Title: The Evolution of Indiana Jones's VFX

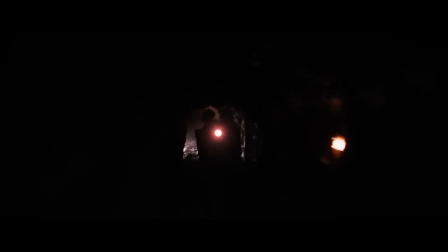[16:21]
A great example of this can be seen in the minecart chase in Temple of Doom,
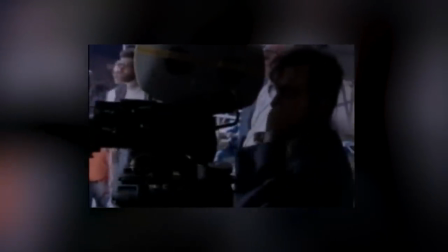[16:25]
where the film camera they were using was actually too big to fit inside the miniature mineshaft.
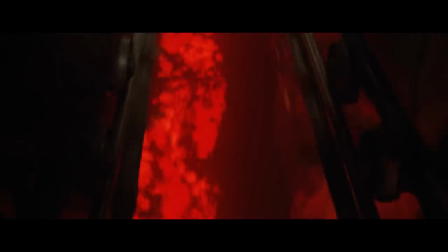[16:31]
And this meant that the only way they could capture anything inside of the tunnels was to use a much smaller photography camera,
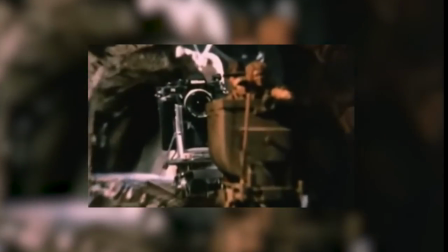[16:38]
one which could only take one photograph a second and not video.
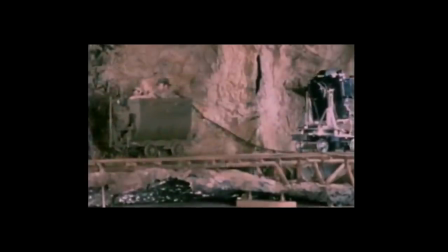[16:42]
And so this meant that the entire chase had to be shot in slow motion, one photograph at a time, and then sped up to real time later,
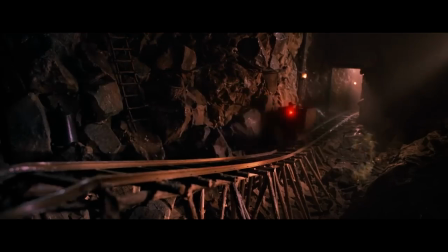[16:51]
which must have just been an absolute nightmare to figure out all the timings of a high-speed chase for.
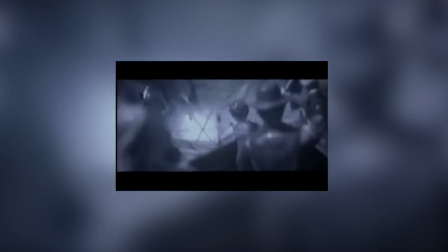[16:57]
So the point I'm trying to make here is that miniatures can be insanely versatile,
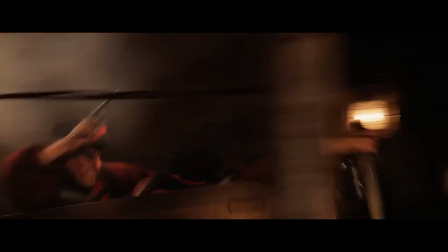[17:02]
but they also aren't without their drawbacks, which is beginning to become a pattern here.
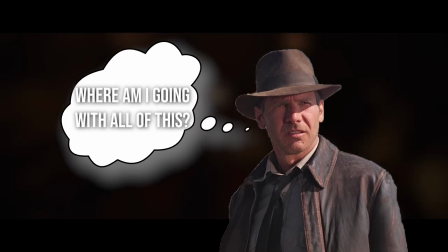[17:07]
So where am I going with all of this?
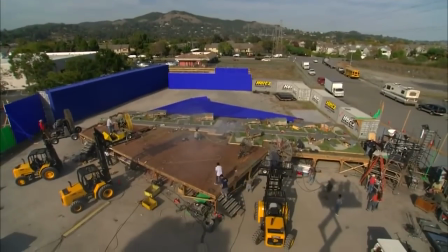[17:10]
Well, like I said earlier, the use of miniatures on Indiana Jones 4 might provide the key to getting more convincing visual effects.
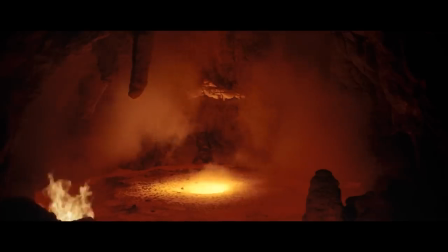[17:18]
Because of all of their appearances in the franchise,
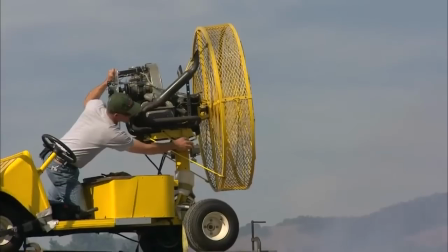[17:20]
the last place you would ever expect to see any miniatures would be 30 years later in the CGI crammed fourth installment of the series,
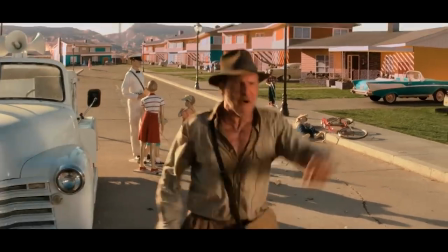[17:29]
where the artists were tasked with making Doomtown.
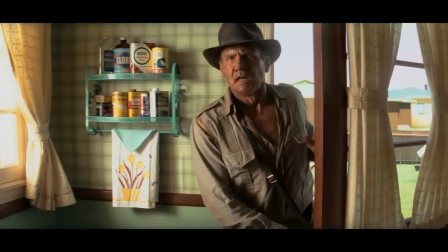[17:33]
So towards the start of the film, Indy accidentally stumbles into, and then rather comically flies out of,
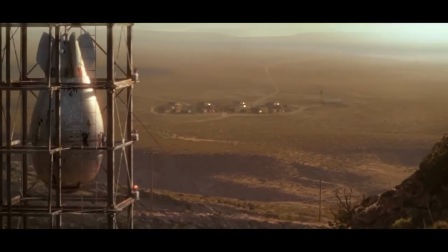[17:39]
a classic Red Scare era nuclear test site, right before the bomb is about to go off.
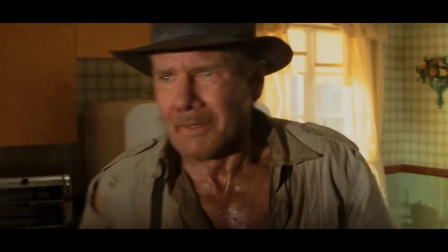[17:45]
And so for this nuclear explosion,
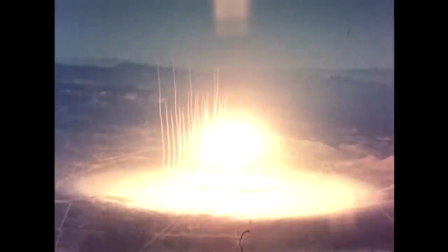[17:47]
the filmmakers wanted to capture the real power of the nuclear bomb that people saw in those old test footages from the 1950s and show the sheer,
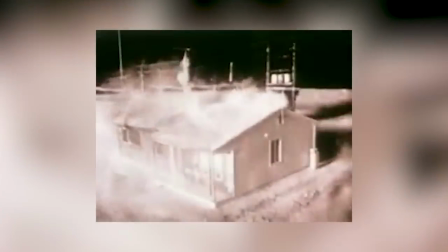[17:56]
unrelenting, unstoppable destruction that it yields across the landscape.
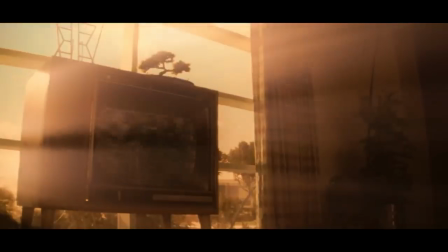[18:00]
And it was because of this unrelenting nature that the effect of a nuclear explosion lent itself surprisingly well to miniature work.
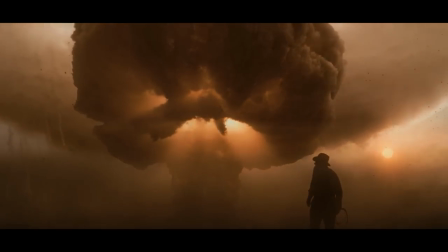[18:09]
Because with a normal explosion, the actual event happens,
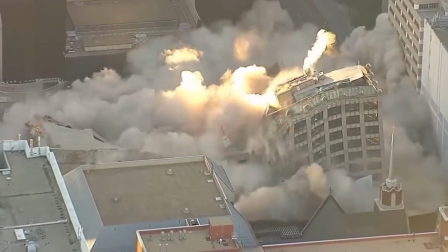[18:13]
boom, and then the building collapses in on itself afterwards and on a miniature scale the timings of this can all be pretty
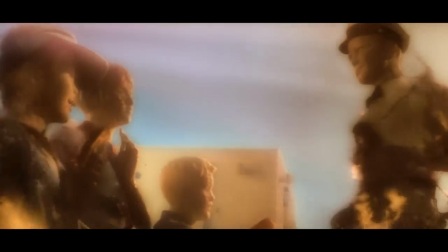[18:20]
hard to figure out and get looking good but with the nuclear explosion the sheer force of the shockwave just wipes the building
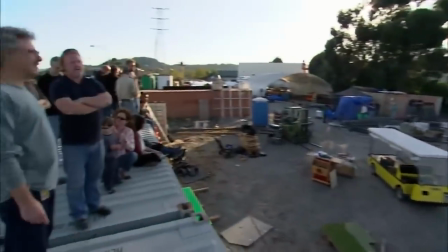[18:27]
away and so this meant that with a few correctly primed miniature buildings and lots and lots of massive air cannons you could very believably recreate this
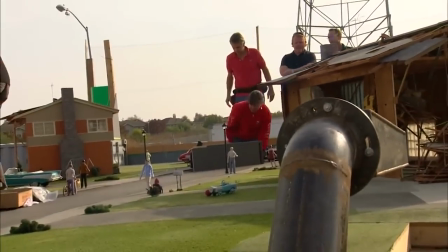[18:36]
nuclear explosion and so they had their special effects team go about and very delicately build two identical miniature versions of Doomtown.
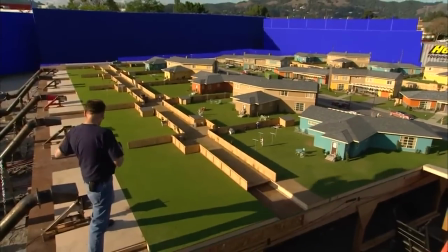[18:44]
One each that they could use, respectively, for the two shots of the town's destruction.
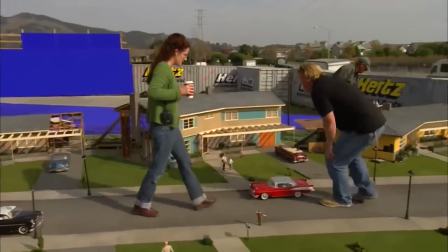[18:49]
So they built everything in the town in miniature form, from the houses to the mailboxes.
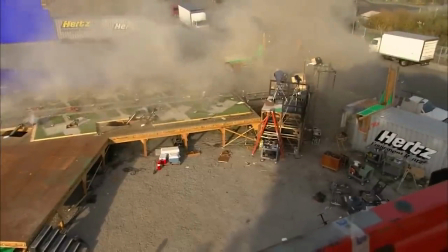[18:55]
And to make them fall apart believably, they built things like the buildings, the same way that they'd be built in real life,
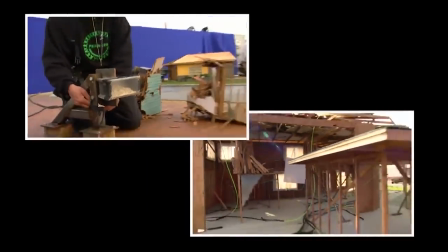[19:01]
giving them a little stick frame interior that was coated with, like, studs and milled slidings and all sorts.
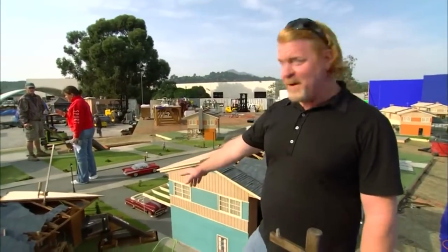[19:07]
Next, they primed these buildings for the explosion by pre-cutting them to fall apart in the correct way and then filled them with little
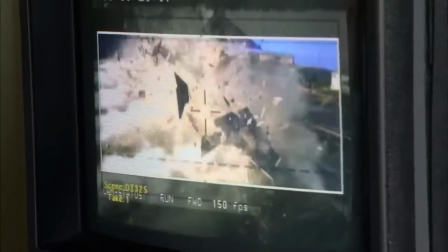[19:14]
pre-burnt objects like shelves and furniture in addition to tons of dirt and debris that they would fling out during the explosion.
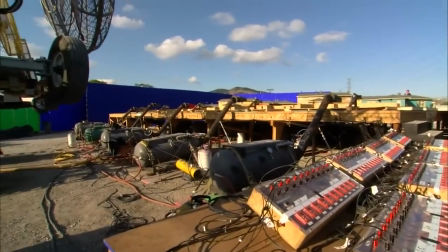[19:22]
And so once everything was primed and ready, they set up 15 100-gallon air cannons that were meticulously timed to
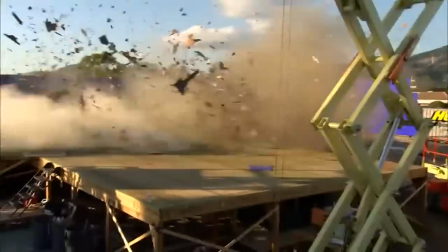[19:29]
fire one after another to achieve the effect of the explosion progressing its way down the street.
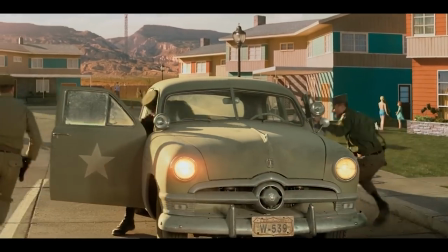[19:34]
But before they could pull the trigger, like with all practical effects, there were some pretty big complications that they had to figure out first.
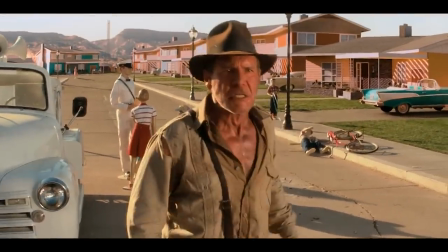[19:43]
To begin with, you may recall that I said earlier that they had to build two Doomtown sets for the
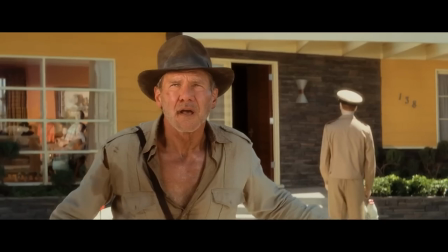[19:48]
practical explosion because they wanted to capture two different explosions from two different angles.
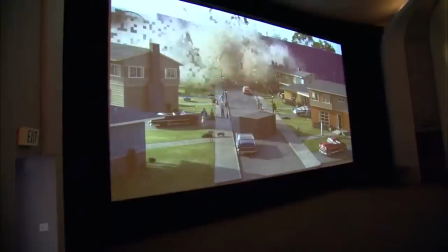[19:53]
And so this immediately highlights a pretty big problem with doing explosions like this practically because you can only blow up one set once.
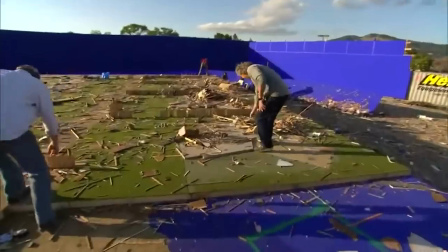[20:01]
And if that explosion goes wrong or just doesn't look good, then you've lost your entire set and have to start all over again.
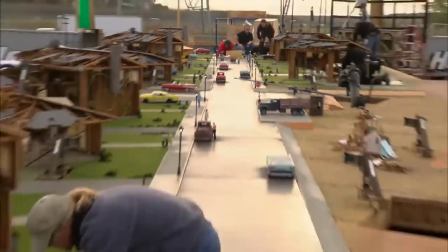[20:08]
And what made this problem particularly tense on Kingdom of the Crystal Skull is that they also had to film their miniature under
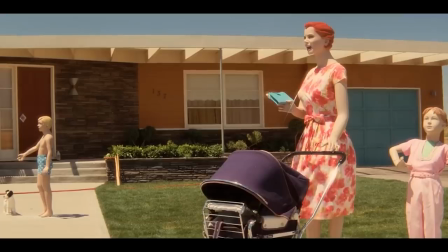[20:14]
exactly the right lighting conditions for it to be consistent with the live-action shots of the film.
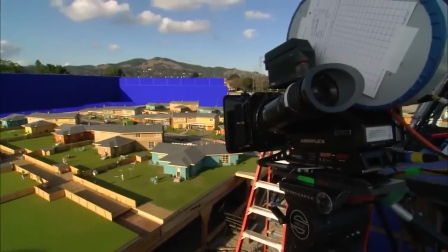[20:20]
So it had to be shot outside on a sunny day with no cloud coverage and in a way where the explosion would be backlit.